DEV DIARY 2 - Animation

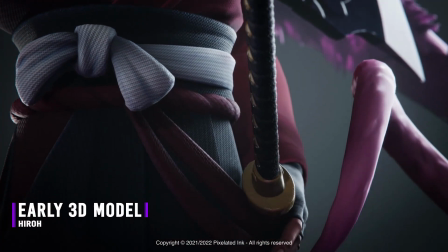[0:00]
And now on the animation side, this where we take the character document that shows the different moves and we start to sketch out what they are.
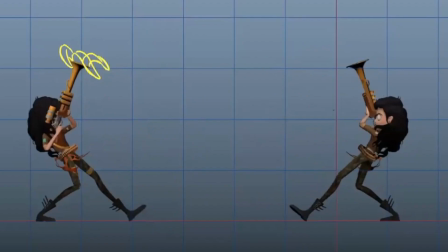[0:08]
So we use this great tool called Sync Sketch that allows the entire animation team to have live reviews.
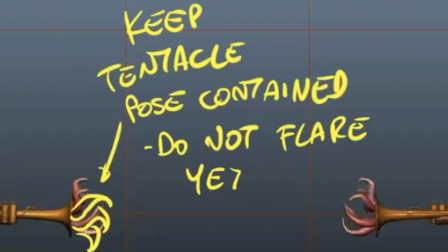[0:14]
And our lead animator here would do a lot of sketches over.
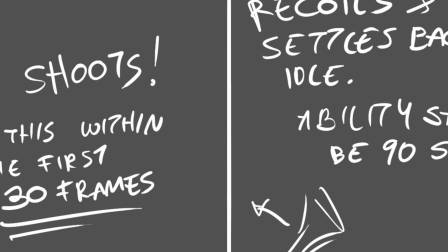[0:17]
When you see the sketches on the screen as we scroll through here, you can see that the notes were generating and that goes back to the animation team.
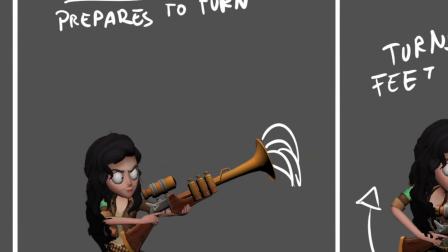[0:26]
So it's a very useful tool for us to really fine tune the animation. And we go through this.
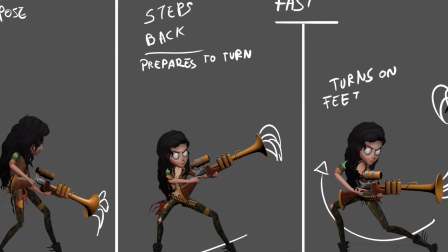[0:31]
We have about either sometimes daily reviews, but we try to get the at least weekly, if not bi-weekly to twice a week.
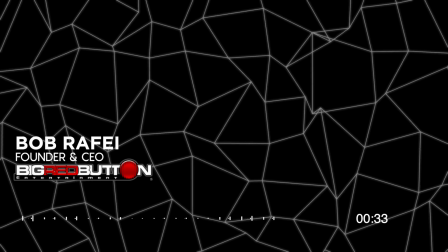[0:37]
Everybody gets together, and the animation lead with the principal artist, with myself, and we really hack out what is it that we're missing.
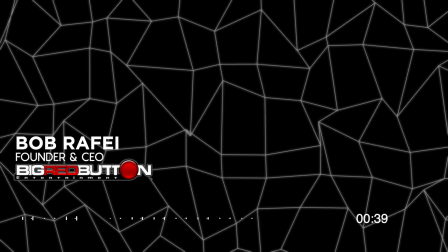[0:45]
So we really want to try to fine tune the animation. And on these animations, these are the fun animations of on the character select screen where we actually see the personality.
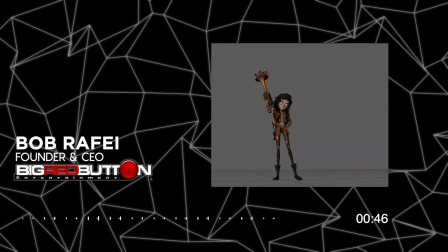[0:53]
You don't have enough time on the battlefield to do this, but this was a nice little personality take of her playing with her pet.
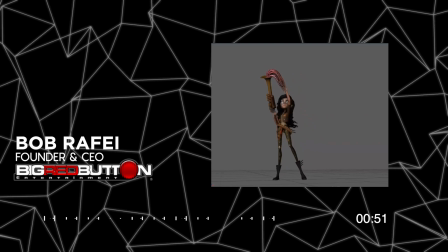[1:01]
And you can see that she likes teasing the tentacles and they get all excited about getting their treat.
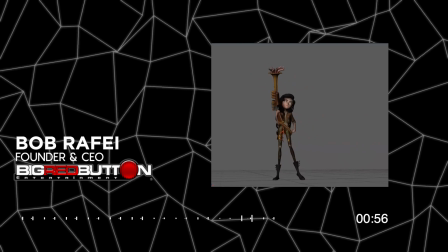[1:07]
But we put this nice little touch here in the end where she's like, she has fun playing with her pet, but her hands are slimy.
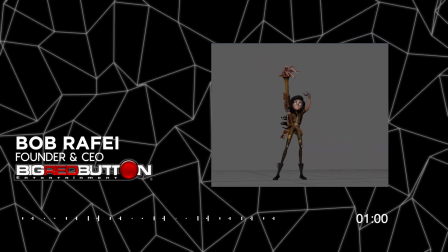[1:12]
So she's like, ugh, and puts it away. So it's those little touches that really makes the characters really interesting.
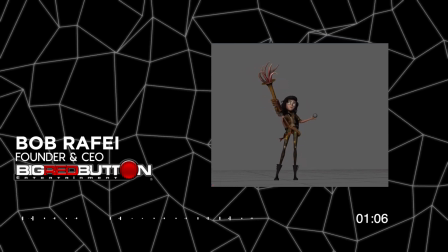[1:19]
It gives the character the personality we're looking for. So when you go to a character select screen, that's when we have the opportunities to really showcase that.
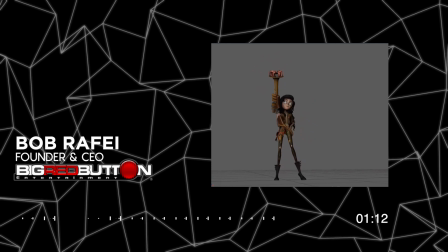[1:27]
But in combat, everything is very quick. It has to be very staccato motion. It has to be self-contained.
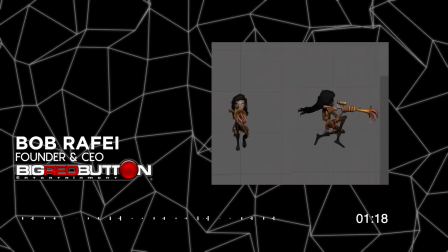[1:34]
It has to be interruptible because if the attack is too long, if the animation is too long, and they're getting attacked and they have to break out of it, we have to do that.
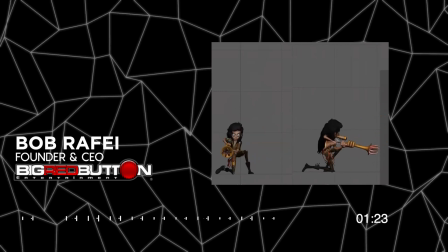[1:42]
So here's another intro animation where we sketched out what the move set would be.
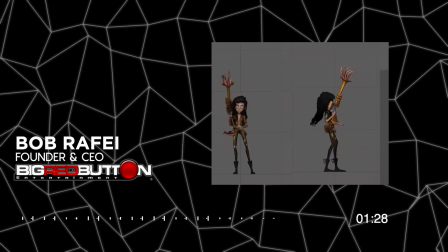[1:47]
She's very heroically jumping into frame, leaps forward, and well, actually the final camera is not even here.
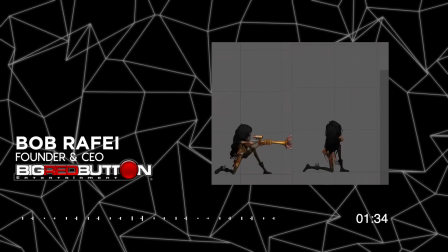[1:54]
It's more closer to the one on the far right. She's diving forward into the shot, therefore, and we do a time warp, which we don't see here in the engine.
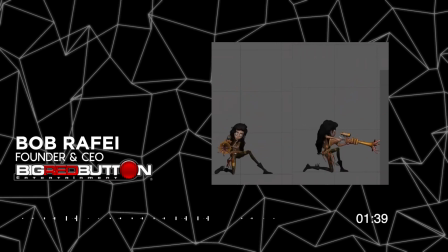[2:01]
So this was after a conversation about what is her intro move.
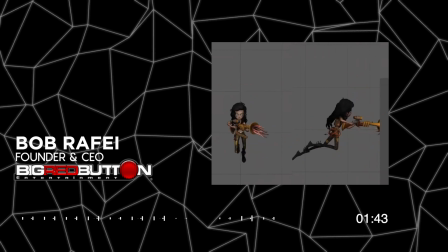[2:05]
We want to showcase that she's very capable with her weapon, but that little shrug at the end where she didn't see the enemy,
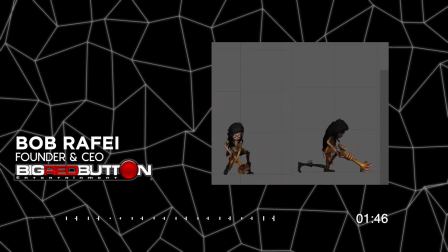[2:11]
she's like, right there, gives a nice personality for who she is.
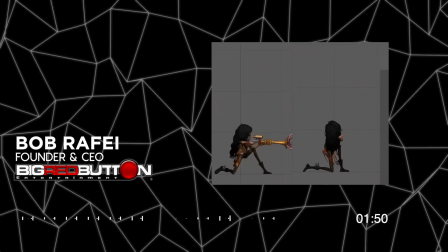[2:15]
She is, after all, a teenager girl and has more of a playful attitude that we wanted to capture as well.
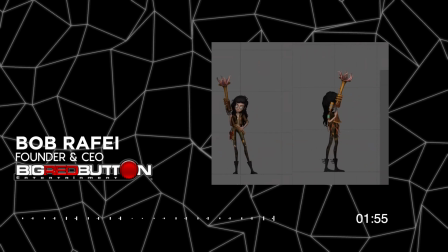[2:21]
So it's those areas that we get to spend some personality. We don't necessarily have any cutscenes.
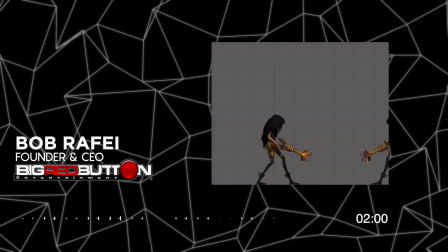[2:27]
Maybe in the future we will, but really to separate the very quick motions of combat with,
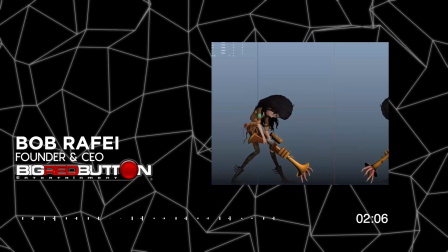[2:35]
here is an example of her going to a, what is it, the dozing, the effect?
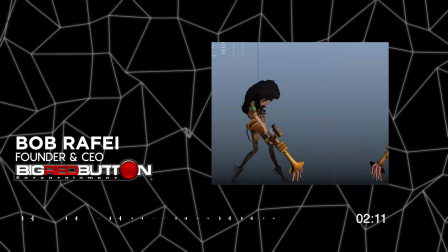[2:41]
I forget what the enemy is putting on her. So here's an example of her going to sleep with an ability that she got affected by. We wanted to, it's hard to see, but there's a loop in there.
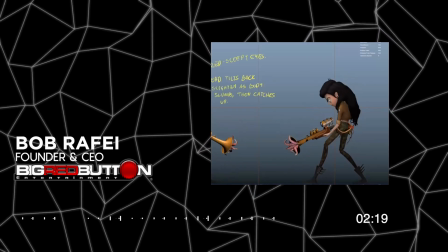[2:50]
So if we wanted to, if design needed her to be in a sleep state for 2 cycles, 3 cycles, even 10 cycles, we could do that.
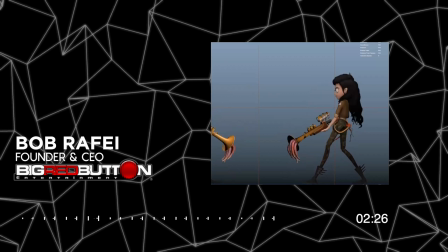[2:59]
And then she has to come in and out of it. So you can see here that the fine tuning of the poses where she needs to go into that sleep mode,
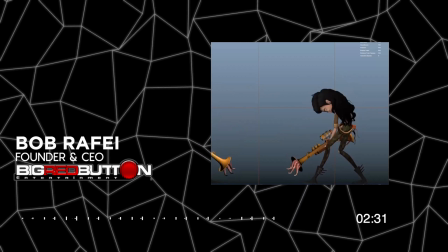[3:06]
and then we want to make sure that her head falls forward and the mouth is kind of open,
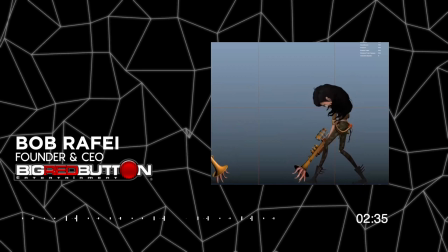[3:12]
so that kind of unflattering pose. And then she kind of shakes it off here.
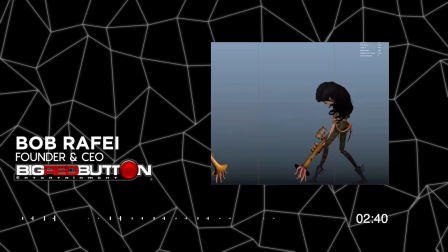[3:16]
So this is where this tool really allows our animation to go ahead and make notes here, which I just show you how easy it is.
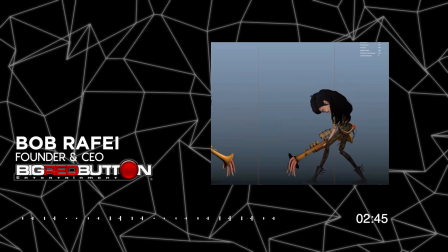[3:25]
But it's really effective tool for the animation team. It really helps us to be on the same page.